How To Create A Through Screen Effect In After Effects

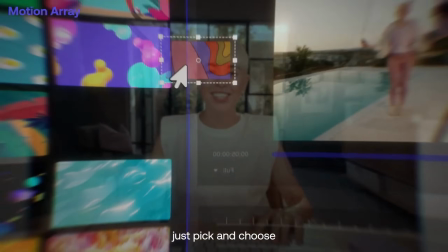Today, I'm going to show you how to create this effect where it looks like you're going through a computer screen and actually looking from the inside. And I'm going to show you how to create it in literally 30 seconds because this effect is so easy and it can also be as simple or complex as you want to make it. This is also an effect that's probably going to come up over and over again because our lives are increasingly dominated by screens,
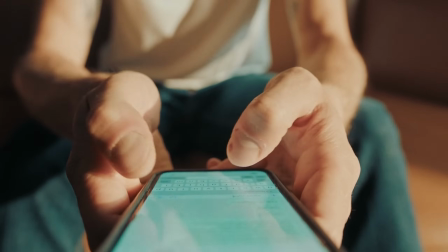our computers, our phones, and soon the goggles that we're all totally going to wear.
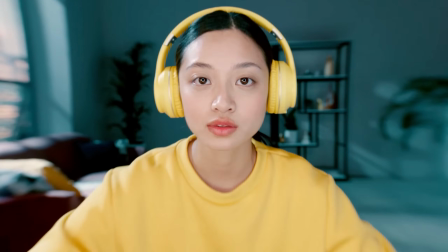And we've actually used this exact effect a bunch of times in multiple commercials, including this one that we just filmed. But like I mentioned, there's a more fast, basic way to create this and a more interesting, complex way to create it. And we're gonna cover both of them, starting with the most basic right after you hit the like button.
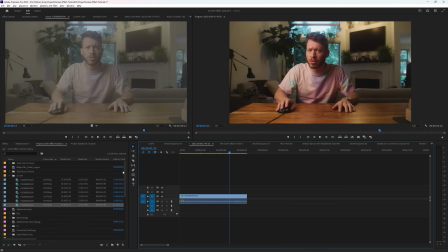Let's grab our footage and place it onto our timeline and then grab a still frame or screen capture of the thing that you actually want to have on screen.
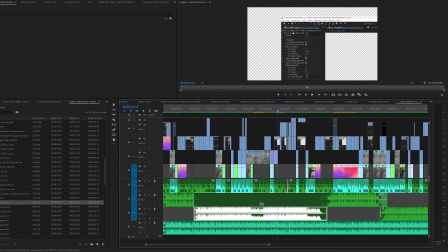For me, I'll just use the Premiere Pro interface that I've screen recorded using free OBS software.
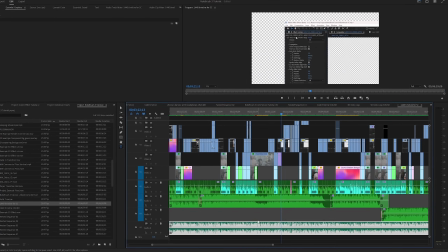This is a good example because it's got a lot of different colors, there's things moving around the screen, and overall it's just something that's interesting to look at.
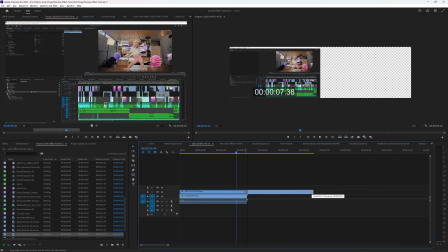So I'll place it down right above the footage layer, and all you have to do to make it look like a screen is highlight the screen cap, go up to Effect Controls, and under Blend Mode,
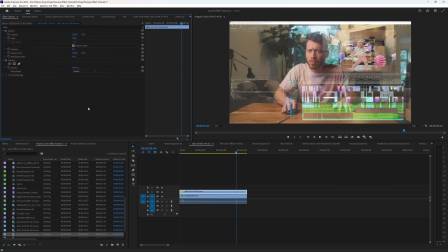choose Screen. And now it looks like a screen. Yeah, it's that easy. And choosing your screen blend mode is pretty much the same in any video editing software, but it's still not looking good yet. So there's a couple different things we can do to really sell this effect. Try to adjust the opacity to make it feel better based on how light and dark your screen capture and base footage are. And then what's really important is flipping the screen. If you were just viewing your screen, it would look normal.
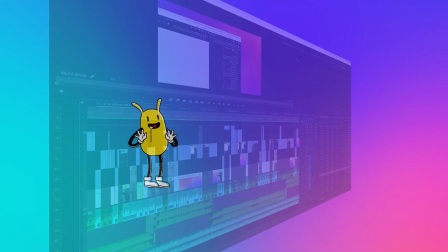But if we're viewing from the other side, everything would be mirrored.
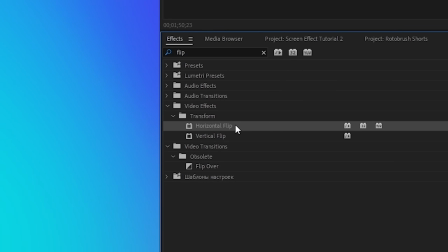So in a program like Premiere, just find the effect labeled horizontal flip, and in Resolve, it's under the Inspector tab just by clicking Flip here.
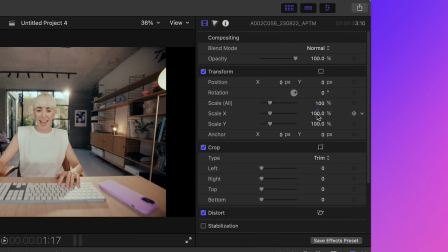And in Final Cut, it's in this window where you can set the X scale to negative 100.
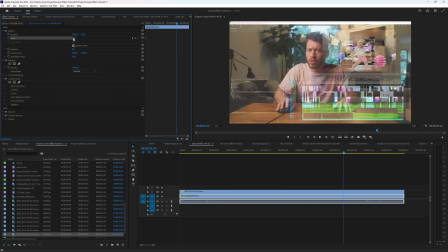Now we can simply keyframe our footage to either scale up or down,
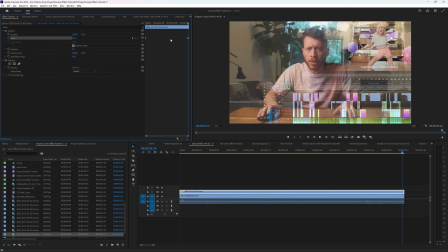and do the same thing to our screen capture, but a bit faster and more intense, because it would be closer to the camera.
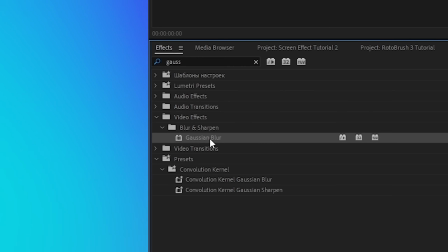And finally, a little cherry on top is that we can add a Gaussian blur to both of these, and the keyframing one to start blurry and become clear, and for the other one, do the opposite,
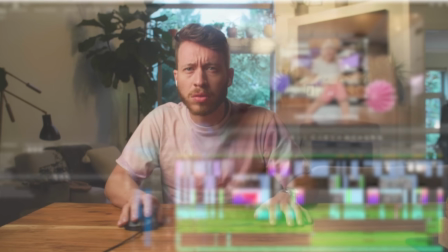keyframing starting it clear and then becoming blurry. And with that, we've created this basic effect, and it looks pretty cool. But there's so much more that we can add to this effect to really make it pop, including making it look like you're passing through the screen. So now if you wanted to create the more advanced version, let's head over to After Effects and set things up pretty much the same way we did before.
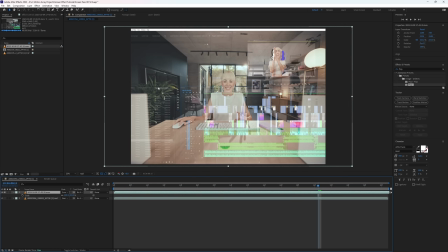Base clip on the bottom, screen capture over top, set it to screen, flip it, and keyframe one to become more blurry and the other to become less blurry. But now for the actual motion, we're gonna add a virtual camera. The reason we wanna add a virtual camera is because when you move something closer to a camera in real life, there's more perceived motion closer to the camera than for something farther away. We call this parallax. And parallax has a non-linear relationship with the distance to the camera, so you can't just keyframe it to start and end at a faster or different rate.
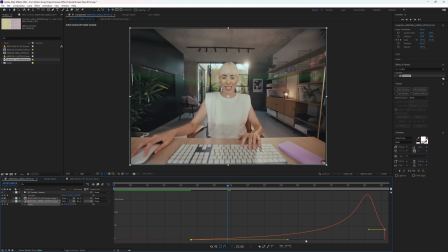You actually need to curve it out to the correct amount to get it to look right. So it's a lot easier to just create a virtual camera and then play it out.
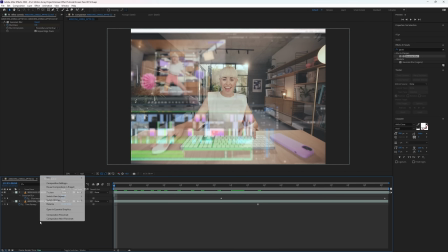If your video footage is locked off and stationary and you want to make it look like it's moving, just right-click and select a new camera, and then all you have to do is set your clips to 3D,
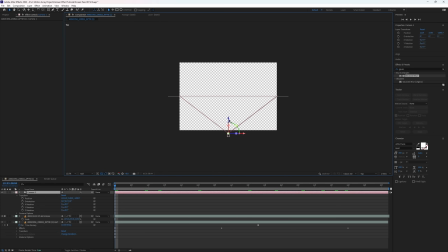and keyframe your camera to move forward or backwards in Z space,
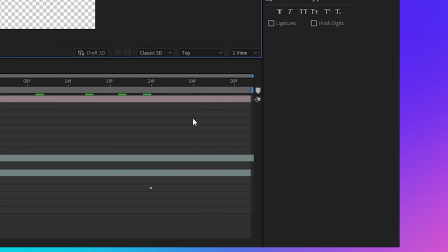which you can either do by adding another view option and dragging your camera around, or if you prefer to work with these settings down here,
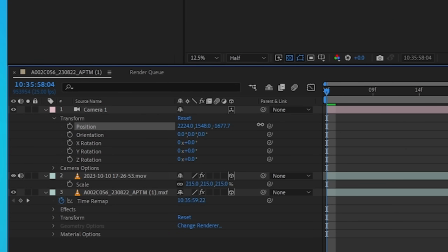it's the third and final set of numbers under the camera positioning here.
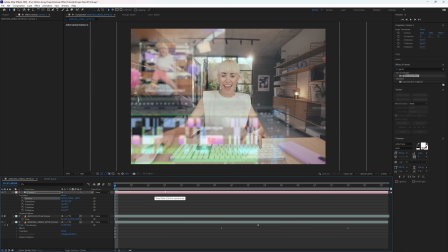But when you do this, you should notice that there's no parallax between your two clips, and that's because you need to separate these two in Z space,
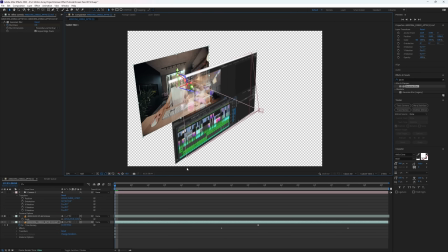making your bottom base clip further away from the camera and your top clip closer towards.
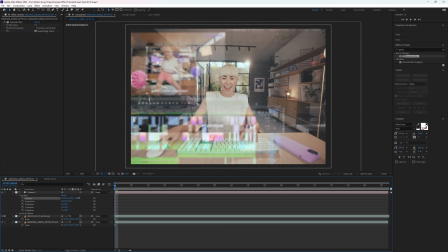This is what it looks like in 3D space. And once you do that, a simple camera motion will produce a natural, organic parallax.
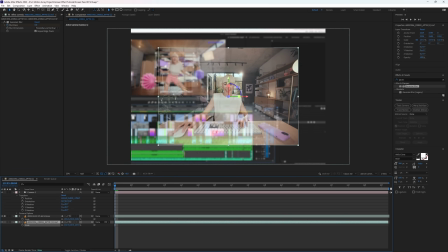So once we've set our camera to move consistently, you can scale up or down your base clip to make sure that it's visible at all times during this motion.
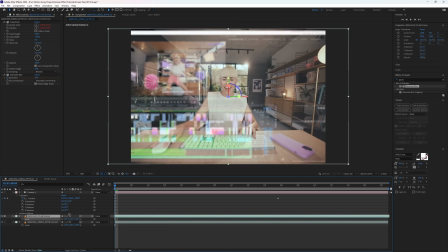And you can adjust the size of your screen to be as large as it feels right, and also move it around so it shows the thing that you're most interested in showing in frame.
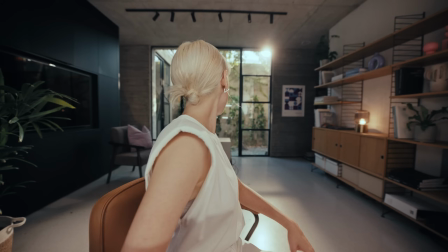And if you already have camera motion in your shot, like we have here in the actual commercial,
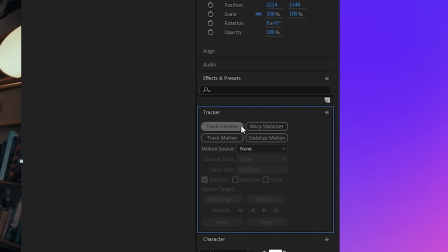you can simply use the 3D camera tracker to create a virtual camera based on this movement.